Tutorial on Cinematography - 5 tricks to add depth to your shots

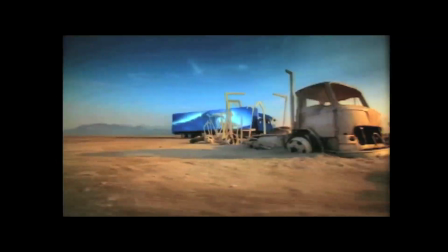8s
It is important to remember that when you shoot film or data, you are working with a two-dimensional medium.
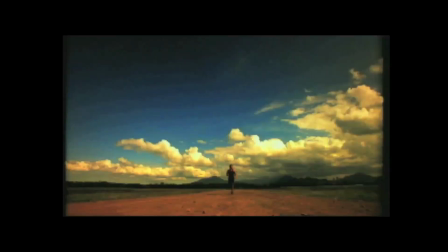16s
All depth on the big or small screen is just an illusion. Even 3D movies just trick the eyes into thinking there is depth, but there is not.
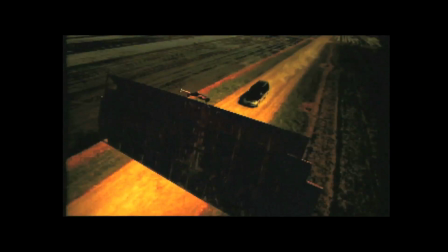25s
All moving images are just a string of flat, still pictures. It is always my goal when I shoot to try and give this 2D image as much depth as I possibly can. The more tricks you have up your sleeve to conjure up the appearance of depth, the more you will immerse your audience.
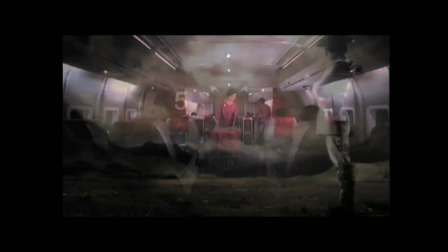41s
These are my favorite tricks in reverse order. Number 5. Lighting and shading.
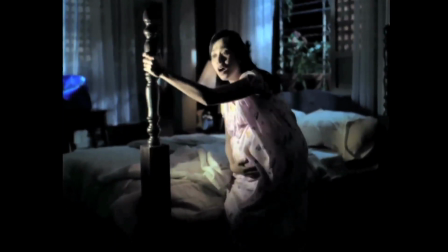48s
The higher the contrast between the light and shadow, the deeper it appears.
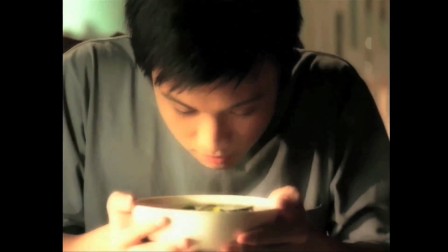53s
The softer the graduation, the more round the subject appears. Number 4.
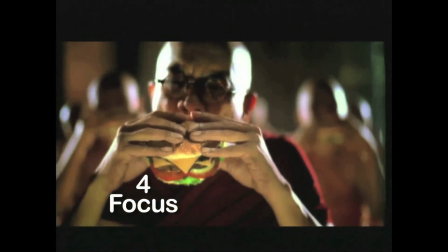61s
Focus. I love an image with a shallow depth of field.
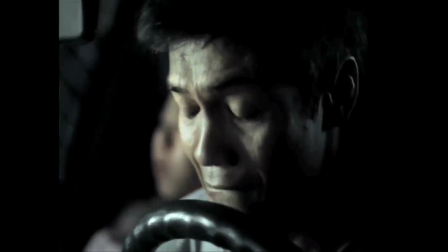64s
You can create the illusion of depth by shifting focus to demonstrate the distance between objects.
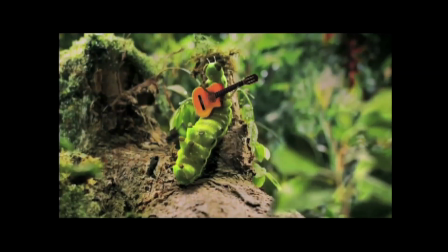70s
The reason depth of field is only number 4 on my list is because long lenses and shallow depths of field have little perspective,
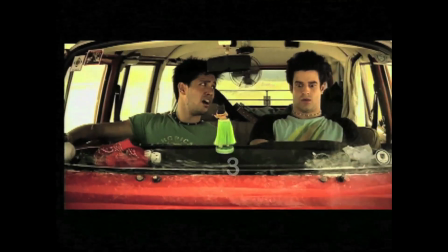77s
and that is why number 3 is perspective.
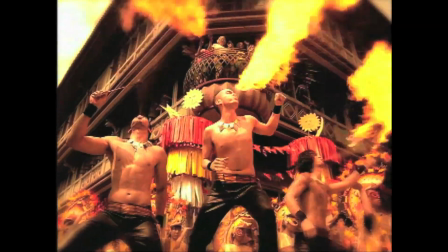80s
What is so cool about using perspective to conjure up the illusion of dimension is that we have so much control over it.
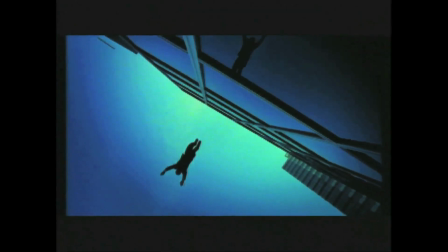87s
The audience will read the convergence of lines as depth. These two lines look flat.
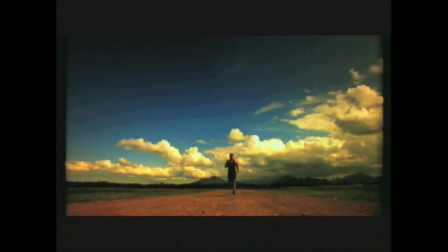92s
Same lines, but now it looks like they are heading off into the distance. By using wider angle lenses, I can control how far I want the horizon to appear.
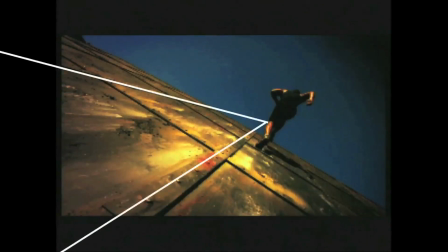101s
Also, the placement of the camera can exaggerate the convergence of parallel lines, creating an even greater illusion of depth.
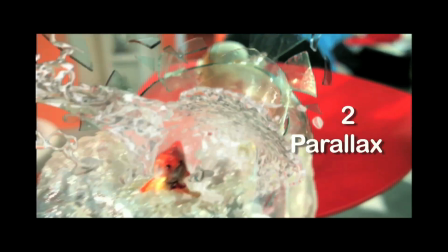111s
2 is parallax.
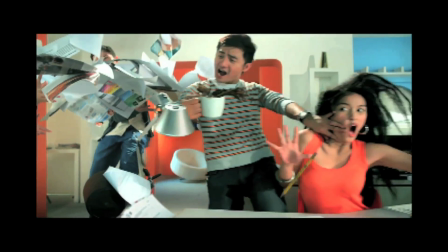115s
If the camera is moving, objects close to the camera will move faster than objects in the distance.
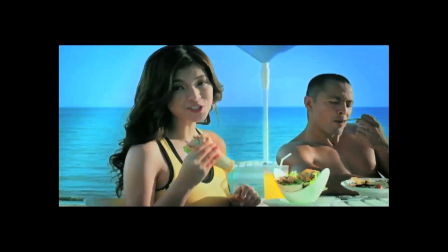122s
And objects in the far distance will hardly move at all. Number 1.
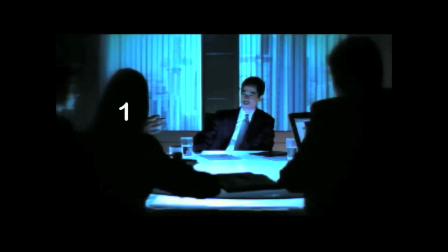127s
The simplest and yet most effective of all depth-producing tricks is occlusion. Simply put, subject A in foreground will cover subject B in background.
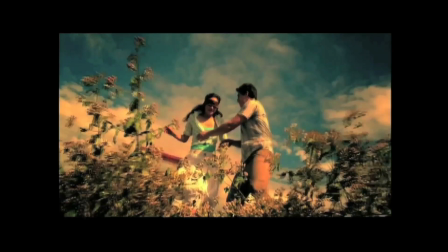141s
Put 1 and 2 together and you have my favourite camera tool of all, the dolly.
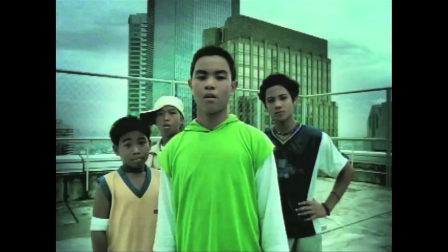146s
Moving the camera not only adds dynamism to static shots, it also adds depth,
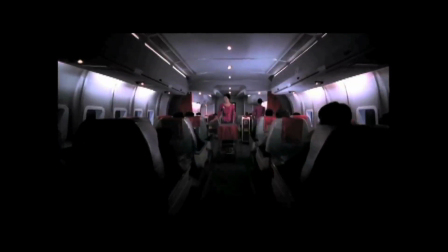151s
as the audience can gauge the depth in the scene using parallax and occlusion. The more depth tricks you can put into the frame, the more depth the audience will imagine.
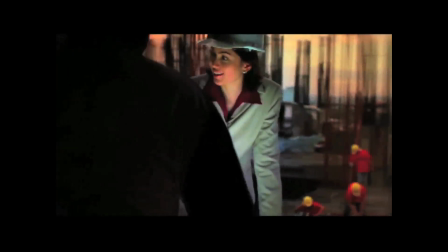161s
Take this very simple scene that actually uses 5 depth tricks, but most obvious are light and shading, parallax, and occlusion.